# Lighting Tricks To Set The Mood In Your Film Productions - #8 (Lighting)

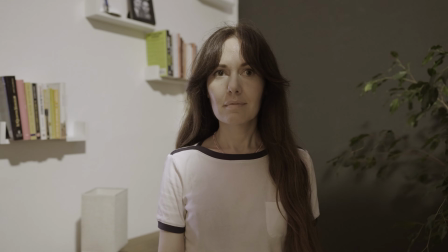[0:00]
In this episode you'll learn how to make your images go from looking like this to this. And all it changed was the lighting. Lighting is the #1 factor that separates professionals from beginners.
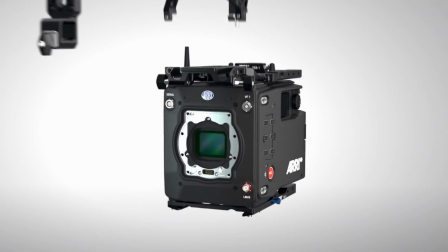[0:12]
Even if you're wealthy and you can afford a $200,000 cinema camera setup, if you don't know how to light your scenes, your footage will look like shit. Instead, you can make your smartphone footage look pro. That is, if you know how to light up your subject properly, even using cheap lights or any light you already have.
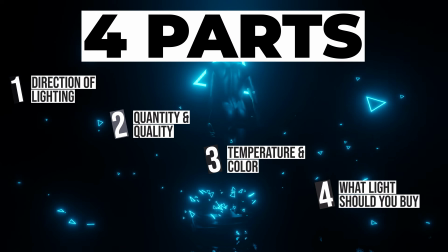[0:32]
I divided this video into 4 parts. Stick around until the end to a bonus section where I'll give you 7 game-changing tips to make your production stand out. Let's get into it. Direction of lighting. If you're not entirely new to filmmaking, you must have heard of the fundamental of lighting a subject, the 3 lights setup.
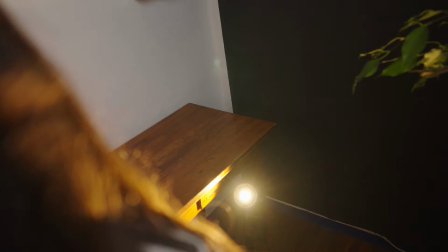[0:53]
It consists of the key light, the backlight, and the fill light.
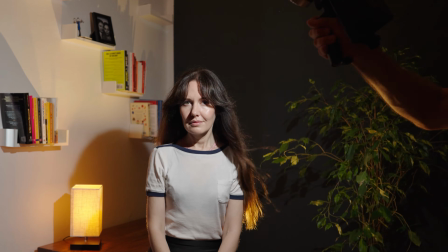[1:01]
Depending on where you position your lights, the shadows will allow you to form different shapes or patterns in your subject.
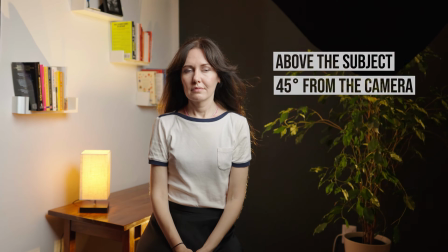[1:08]
Usually, the key light is placed slightly above your subject at 45 degrees from the camera to create
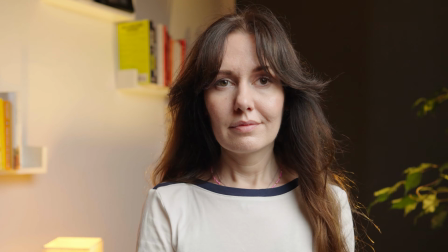[1:14]
depth by dropping shadows on the face and make your image more three-dimensional and dramatic. Not all shadows are good, however.
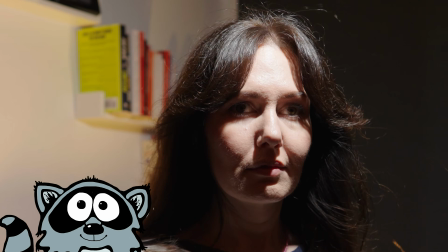[1:23]
If you place the key light too high, you get this raccoon eyes effect that you'd get if you shoot outdoors when the sun is high.
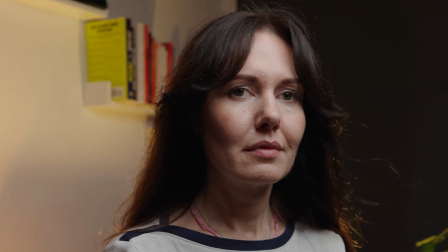[1:31]
Let's move the key light to different position and see how the light direction creates different moods in the scene.
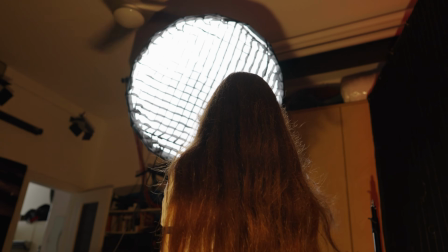[1:40]
If we move our key light in front of our subject, we'll remove all shadows from the face.
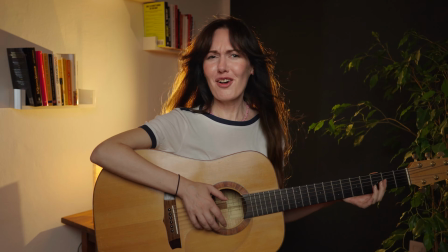[1:46]
This is usually done for commercials, music videos, and beauty shots.
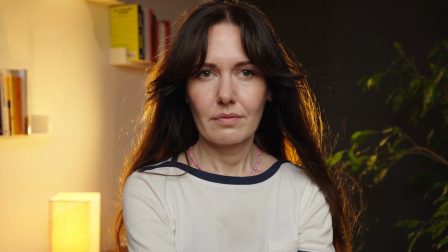[1:51]
Removing all shadows will also eliminate depth and dimension from our images, which isn't optimal if you want an emotional or cinematic look.
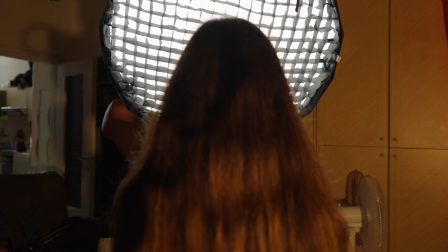[2:03]
Slightly turn the light up from this position and get the Paramount or butterfly lighting.
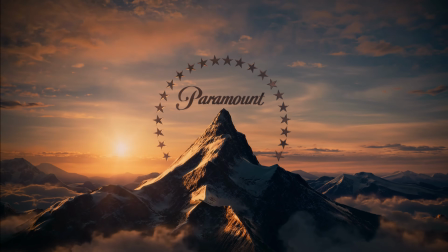[2:08]
It's called Paramount because Paramount Pictures widely used it on their female actresses,
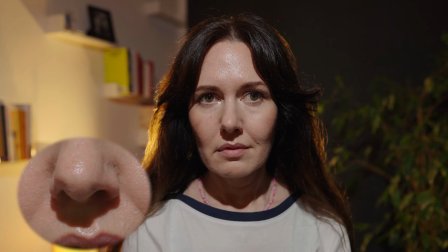[2:15]
and butterfly because it creates a butterfly-like shadow under the character's nose.
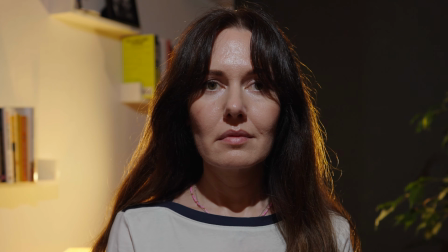[2:20]
This lighting pattern is considered to be typically feminine for its characteristic of accentuating the shadows on the cheekbone,
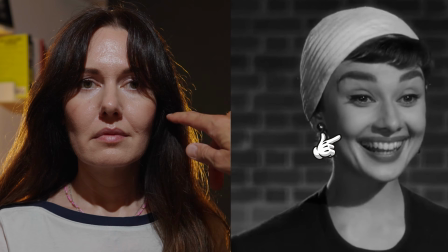[2:27]
creating depth to the face.
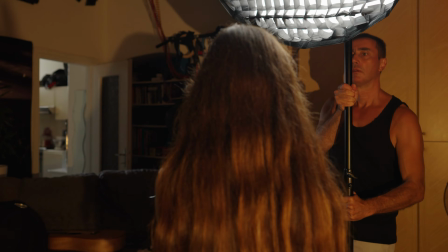[2:32]
Turn the light slightly to the side to create loop lighting, as it creates this shadow on the nose with the shape of a loop.
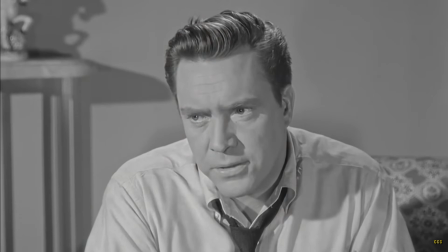[2:40]
This lighting pattern is typically used on rounded faces because the shadow it creates makes the face look slimmer and longer.
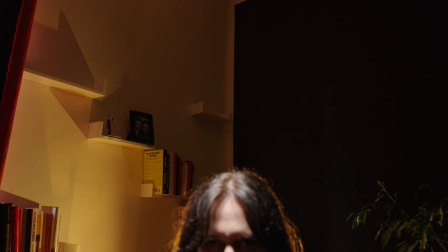[2:48]
If you place the light above your character's head, you get the top light.
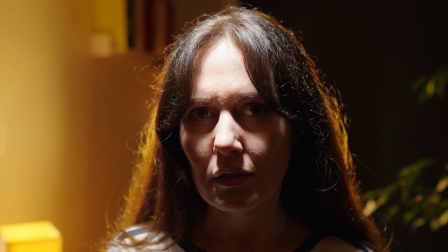[2:52]
You may use the top light to create mystery and oppression, as it removes the ability to look someone in the eyes.
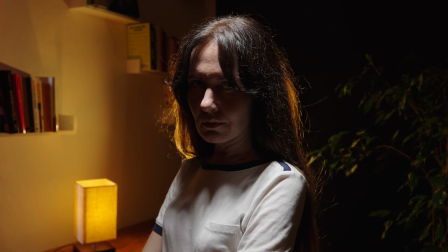[2:59]
The audience won't be able to connect with the actors and know if they can trust them.
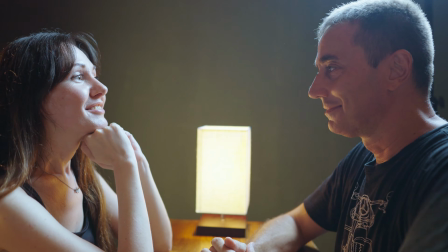[3:03]
The top light is also used to communicate depression. Look at this scene, where I'm having a conversation with the actress.
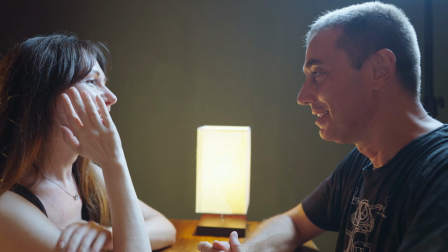[3:10]
The scene is well lit, and you can tell we're having a good time.
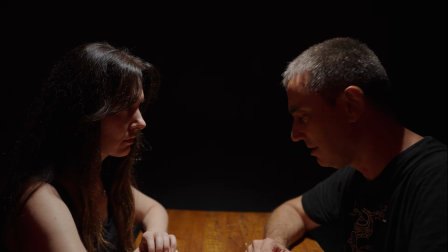[3:14]
If we wanted to communicate sadness and depression, we could have used just one top light over our heads.
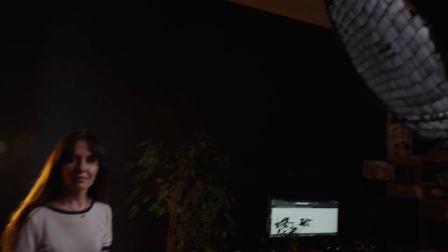[3:20]
Move the light about 45 degrees from the camera to the side to get Rembrandt Lighting,
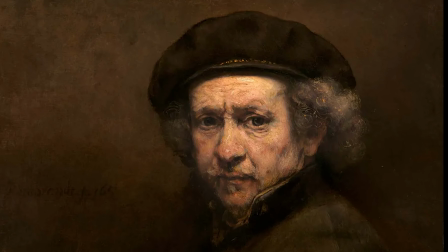[3:26]
named after the Dutch painter that used this pattern in most of his paintings.
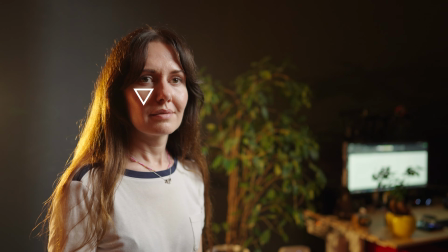[3:31]
The Rembrandt Lighting creates a triangle of light on the subject's cheek.
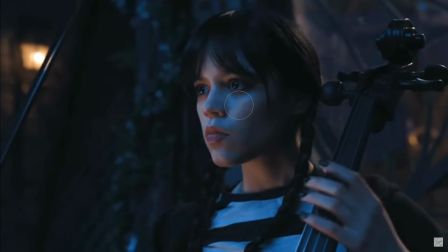[3:36]
It is the most popular lighting pattern used in Hollywood films because it
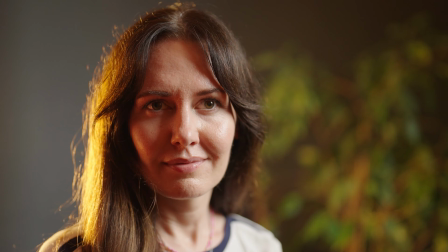[3:40]
creates depth on the subject's face and provides a dramatic look to our images. If you move your light 90 degrees to the side of your actor, you will see that the entire half of the face becomes a shadow. This is called split lighting because it divides the face into 2 parts.
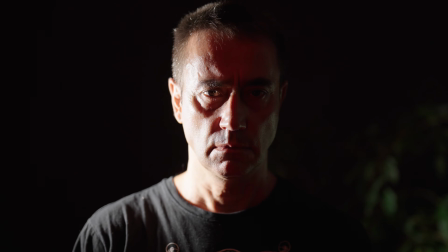[3:57]
While the Paramount lighting pattern is more feminine, the split light is more masculine, giving the face a tougher look.
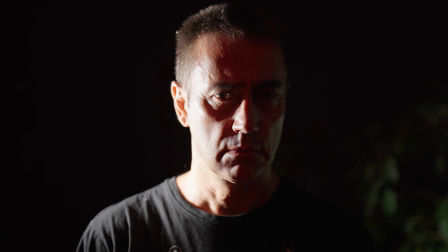[4:05]
Feel.